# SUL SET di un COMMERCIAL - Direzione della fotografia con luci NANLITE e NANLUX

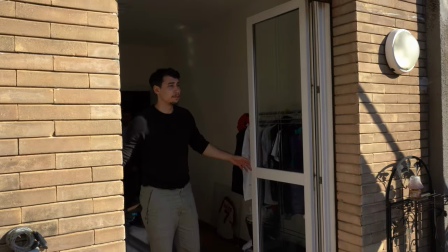[4:24]
Cerchiamo anche qui di mantenere un po' di continuità, bandierando il più possibile il sole nei limiti dei nostri mezzi e ricreando,
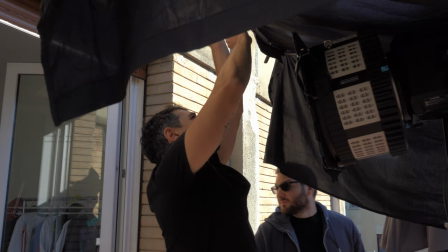[4:31]
diciamo, un raggio un po' più caldo con le VOC e riempimento con delle ombre un po' più fredde,
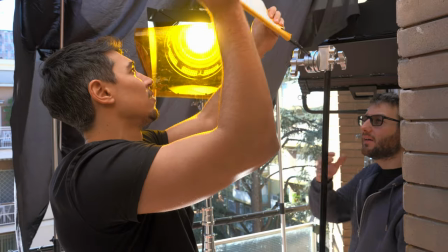[4:37]
invece un po' più bluastre, con il Dino 650.
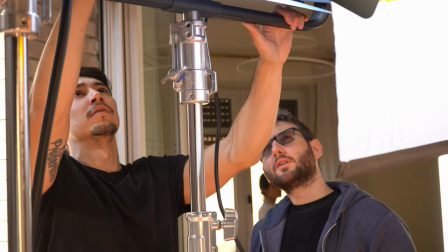[4:45]
Accendiamo il fan, tanto. Vai, vai. 10% ci piace.
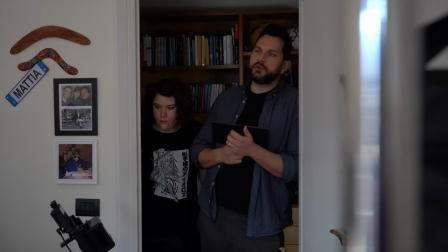[4:50]
Qualcosa, sai, in questo mi piacerebbe che lo vedessi nel, in qualche modo nel tentennamento dello sguardo, che non è sicuro, ma quando mi giro.
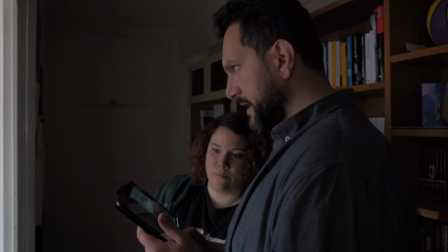[4:58]
Esatto. La stessa cosa guardandoti invece i piedi, senza fare la rotazione della testa.
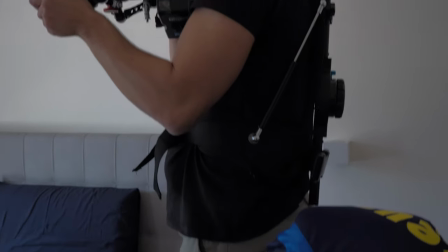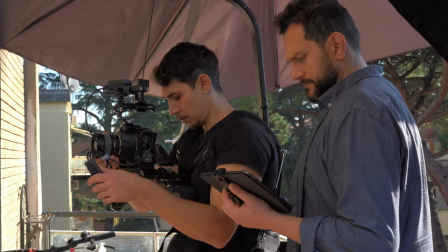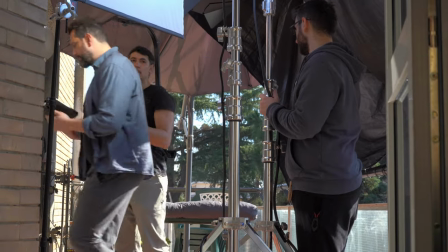[5:14]
Tutti qua, bello. Ok, grazie. Ok.
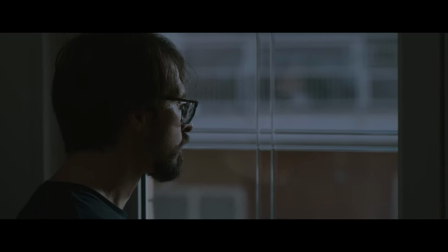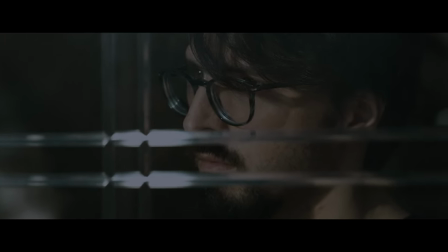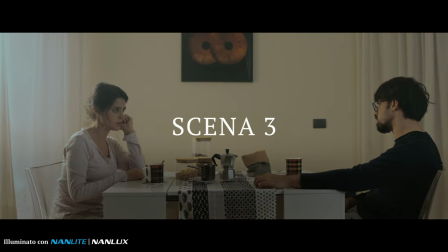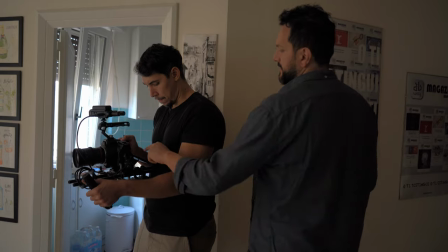[5:35]
Per come l'impostazione ha senso il fatto che sia simmetrica, proprio volutamente. Per il totale in sala da pranzo, anche qui molto semplicemente abbiamo mantenuto la tecnica precedente creando un raggio di sole un po' più crudo e alto,
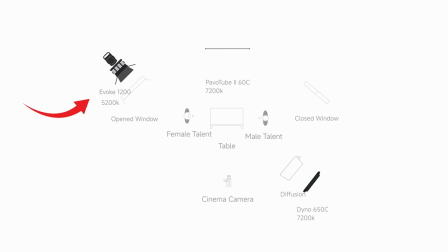[5:49]
perché a questo punto della storia possiamo immaginare il sole ormai alto in cielo, e una diffusa interna un po' più fredda creata con il Dino 650 e un panno di diffusione grid cloth da un quarto messo davanti.
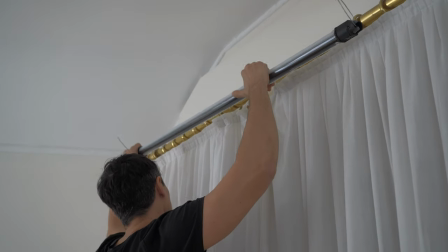[6:00]
E infine un pavo tube 60C a piombo sullo sfondo.
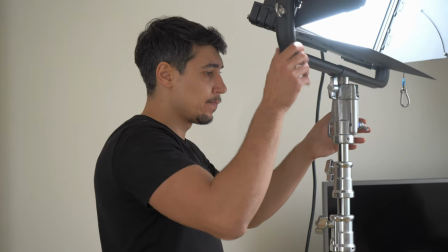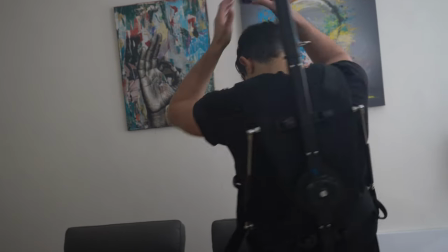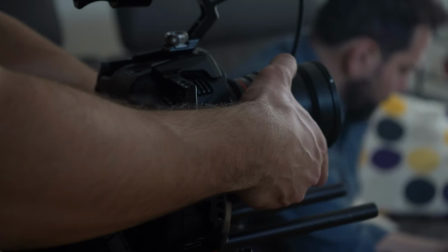[6:19]
Partito, un secondo per me, buona. Azione.
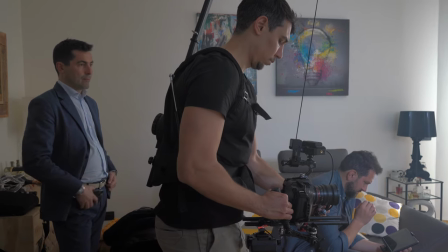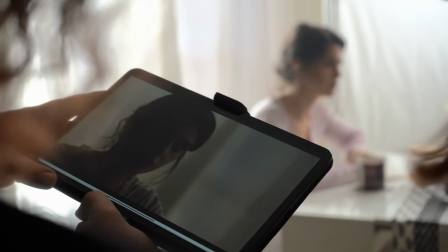[6:29]
Per i primi piani abbiamo rinforzato il contrasto sul volto del personaggio utilizzando un panno nero sulla parte opposta
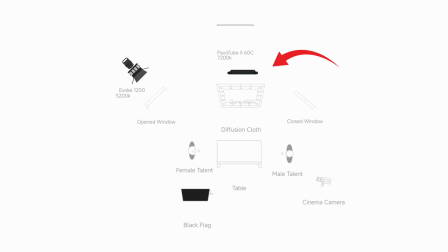[6:35]
alla finestra e spostando il dino alla sinistra del personaggio con sempre il panno di diffusione davanti.
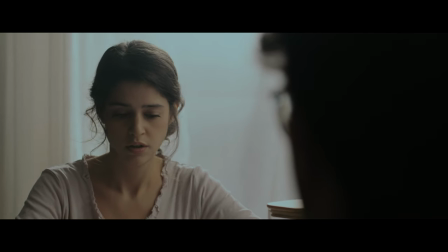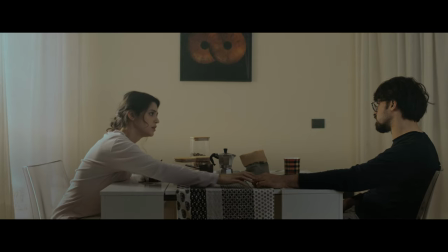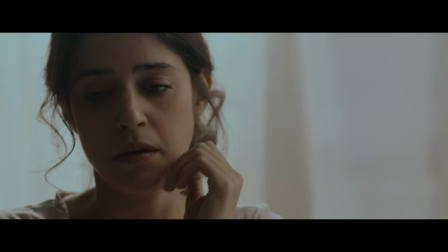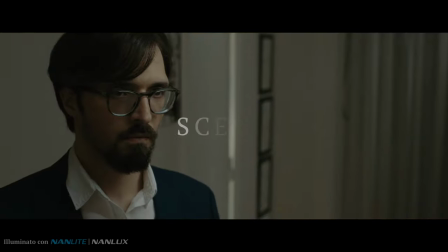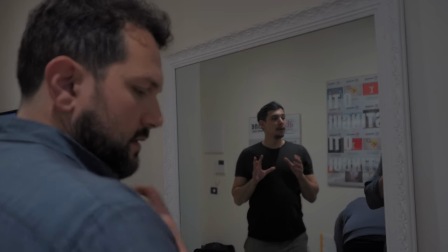[7:15]
Perché cioè lui sta facendo tipo questo. Sì, sì. Magari qui faccio finta che c'è un qualcosa lì, lo mettiamo qui.
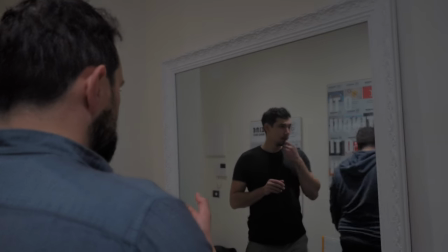[7:21]
Lo prende. Quando lui alza deve andare lei.
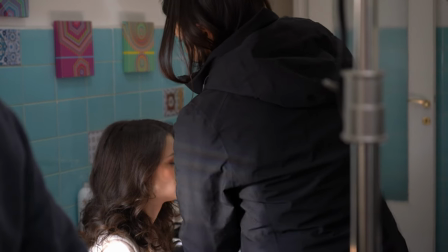[7:26]
Per questa scena allo specchio abbiamo optato per una luce speculare a temperature differenti,
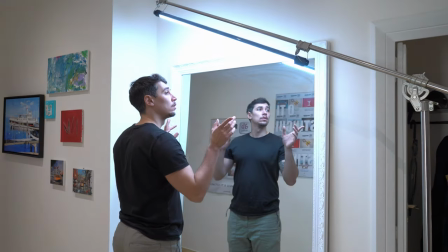[7:31]
quindi il protagonista è illuminato soltanto con un pavo tube 60C dall'alto messo in
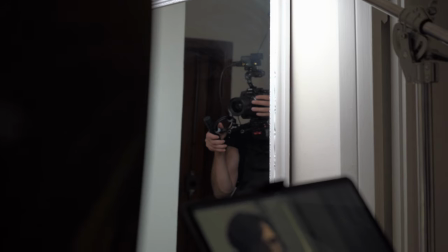[7:36]
diagonale a 4000 gradi Kelvin per simulare la luce di una specchiera,
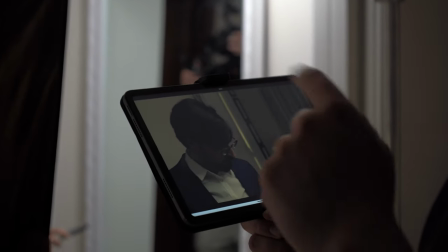[7:41]
mentre la coprotagonista riceve dalla cucina una luce naturale dalla direzione opposta,
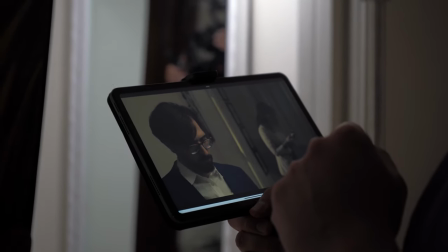[7:46]
ricreata con l'evoque e un panno di diffusione da un mezzo, ed è una luce a 5200 gradi Kelvin che quindi risulta leggermente più fredda.
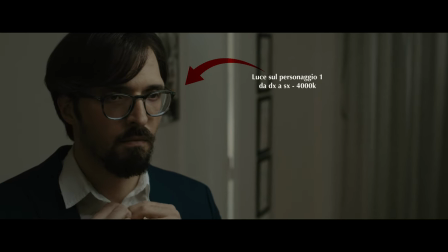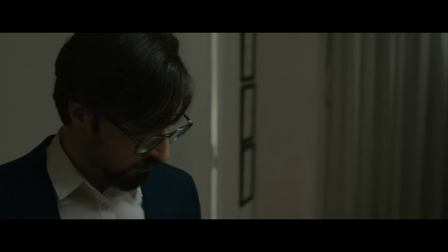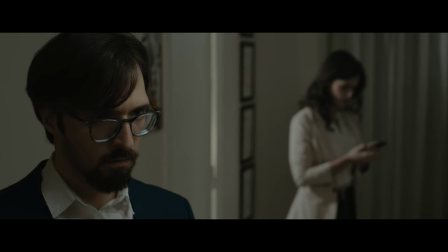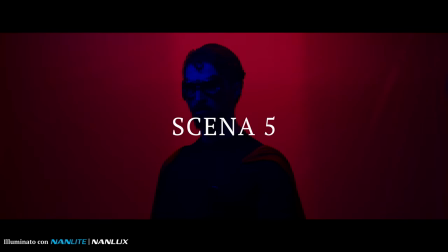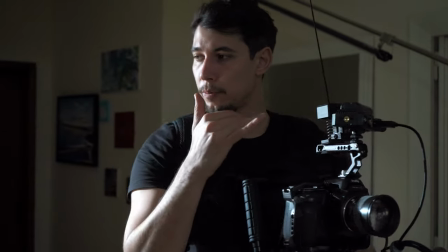[8:25]
Sfondo comunque lo teniamo un po' più basso rispetto a prima, perché appunto stanno andando via.
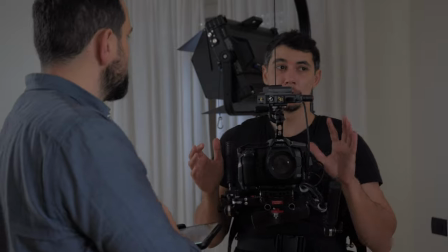[8:30]
Potremmo allargare un attimo, si vede lui sfocato dietro che...
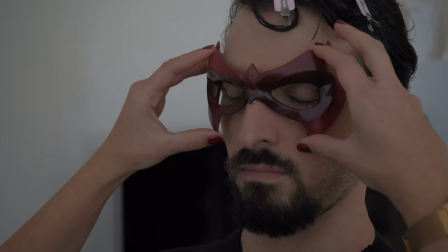[8:43] Chiudi gli occhi. Allora facciamo una cosa un più... 29 così è. Vuoi mettere io?
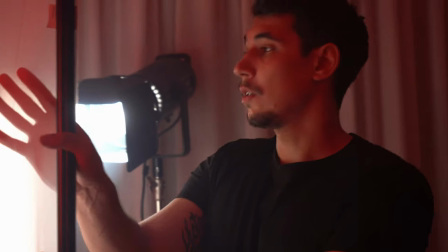[8:49] Serve l'evoke con davanti questa.
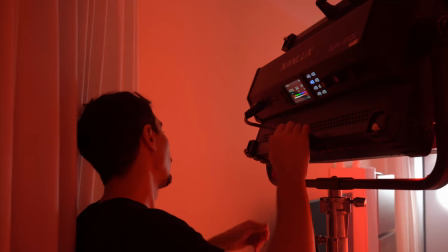[8:52]
Per l'ultima scena, dove il nostro protagonista immagina di diventare un supereroe grazie ai servizi offerti dall'azienda,
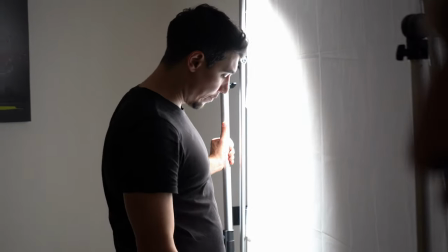[8:58]
abbiamo utilizzato il nostro butterfly con un panno di diffusione e l'abbiamo
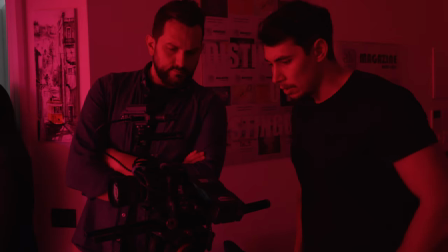[9:02]
retroilluminato con il Dino 650 per creare lo sfondo rosso e partire da una silhouette.
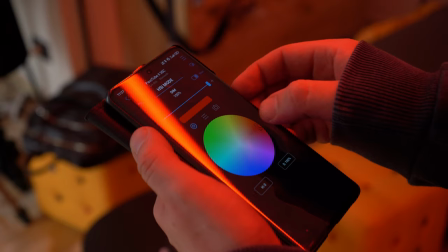[9:08]
Poi grazie all'app Nanlink abbiamo gestito l'accensione dei pavotube e delle evoke per svelare piano piano il suo costume,
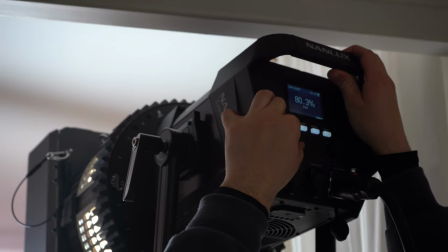[9:15]
partendo da una silhouette appunto fino ad arrivare ad una luce piena.
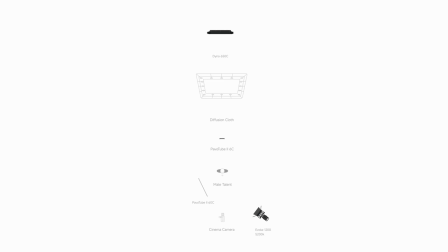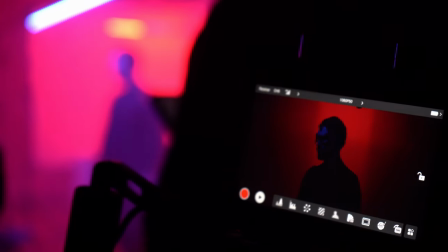[9:29] Ludo, 3, 2, 1, Ludo, 3, 2, 1, Conte.
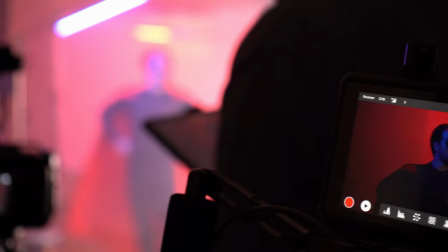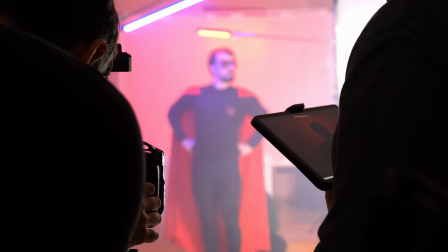[9:41] In partenza. Stop. Bravi ragazzi.